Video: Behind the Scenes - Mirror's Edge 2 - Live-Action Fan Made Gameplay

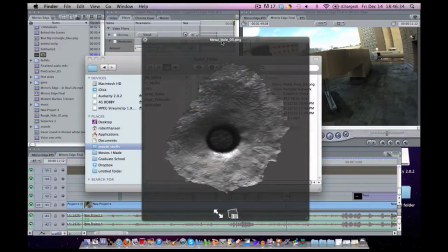(4:10)
The bullet hole is the same thing. It's a .png file with a clear background.
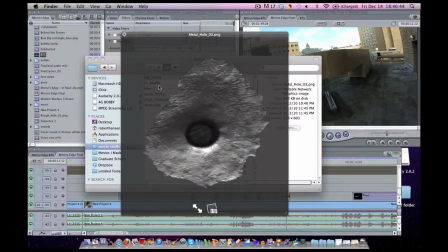(4:15)
And we color corrected it to make it look like it's blending in with the environment as well.
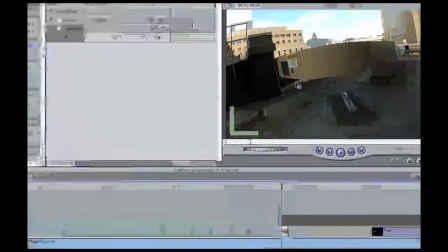(4:20)
We also stretched it and elongated it because, as you can see, the camera angle on it changes.
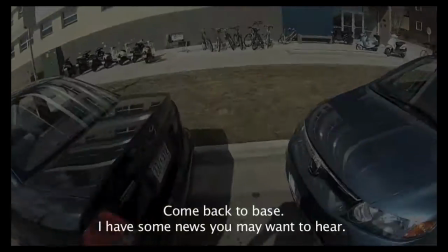(4:27)
We did those little effects frame by frame. Now the other effect is the achievement that pops up. Basically what we did is find an animation on YouTube that someone made,
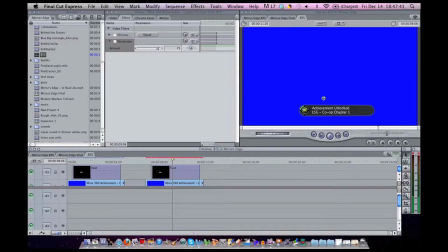(4:40)
and we downloaded the YouTube video and modified it for our needs.
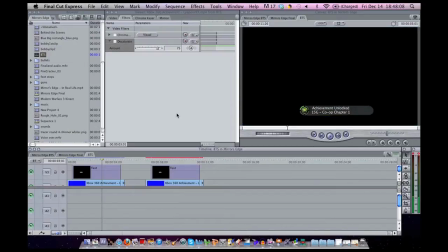(4:44)
We also made up our own sound effect for it.
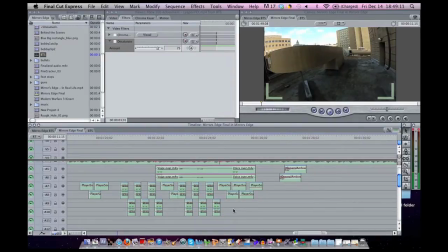(4:47)
Like I said earlier, we filmed using a GoPro camera, so the audio quality is not as good as it could be. So we spent a lot of work in the audio. Here are some video segments with and without audio modification.
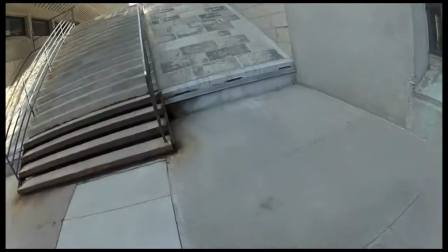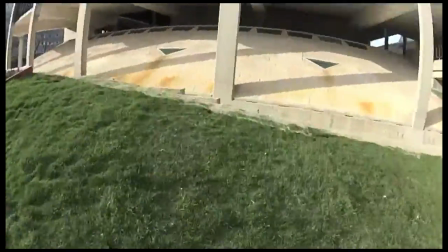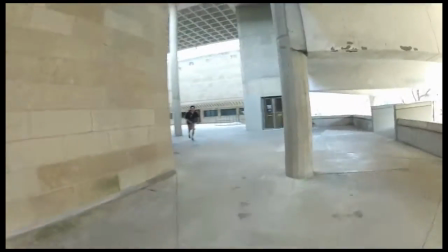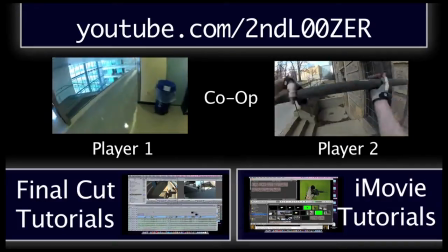(5:50)
So if you are interested in learning how to use Final Cut Express or Final Cut Pro,
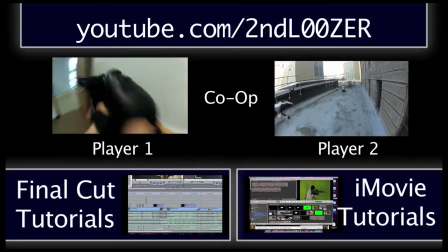(5:56)
I just uploaded a tutorial series beginner's guide for it, and I plan on making tutorials for it.
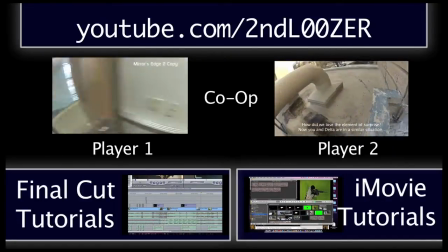(6:02)
If you don't have Final Cut Express, I also have iMovie tutorials, so check those out.
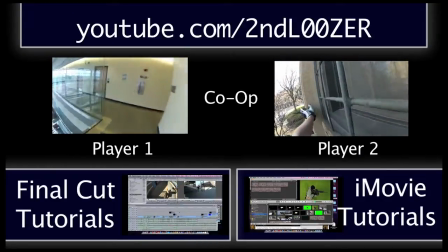(6:08)
If you want to see the full video, again, here's the link, and here's my friend's version as well.
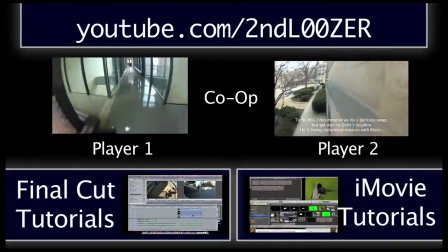(6:14)
So thanks for checking out behind the scenes, and if you have any more questions, I'll be happy to answer them in the comments below.
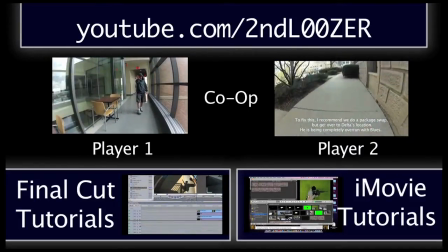(6:21)
See you guys next time.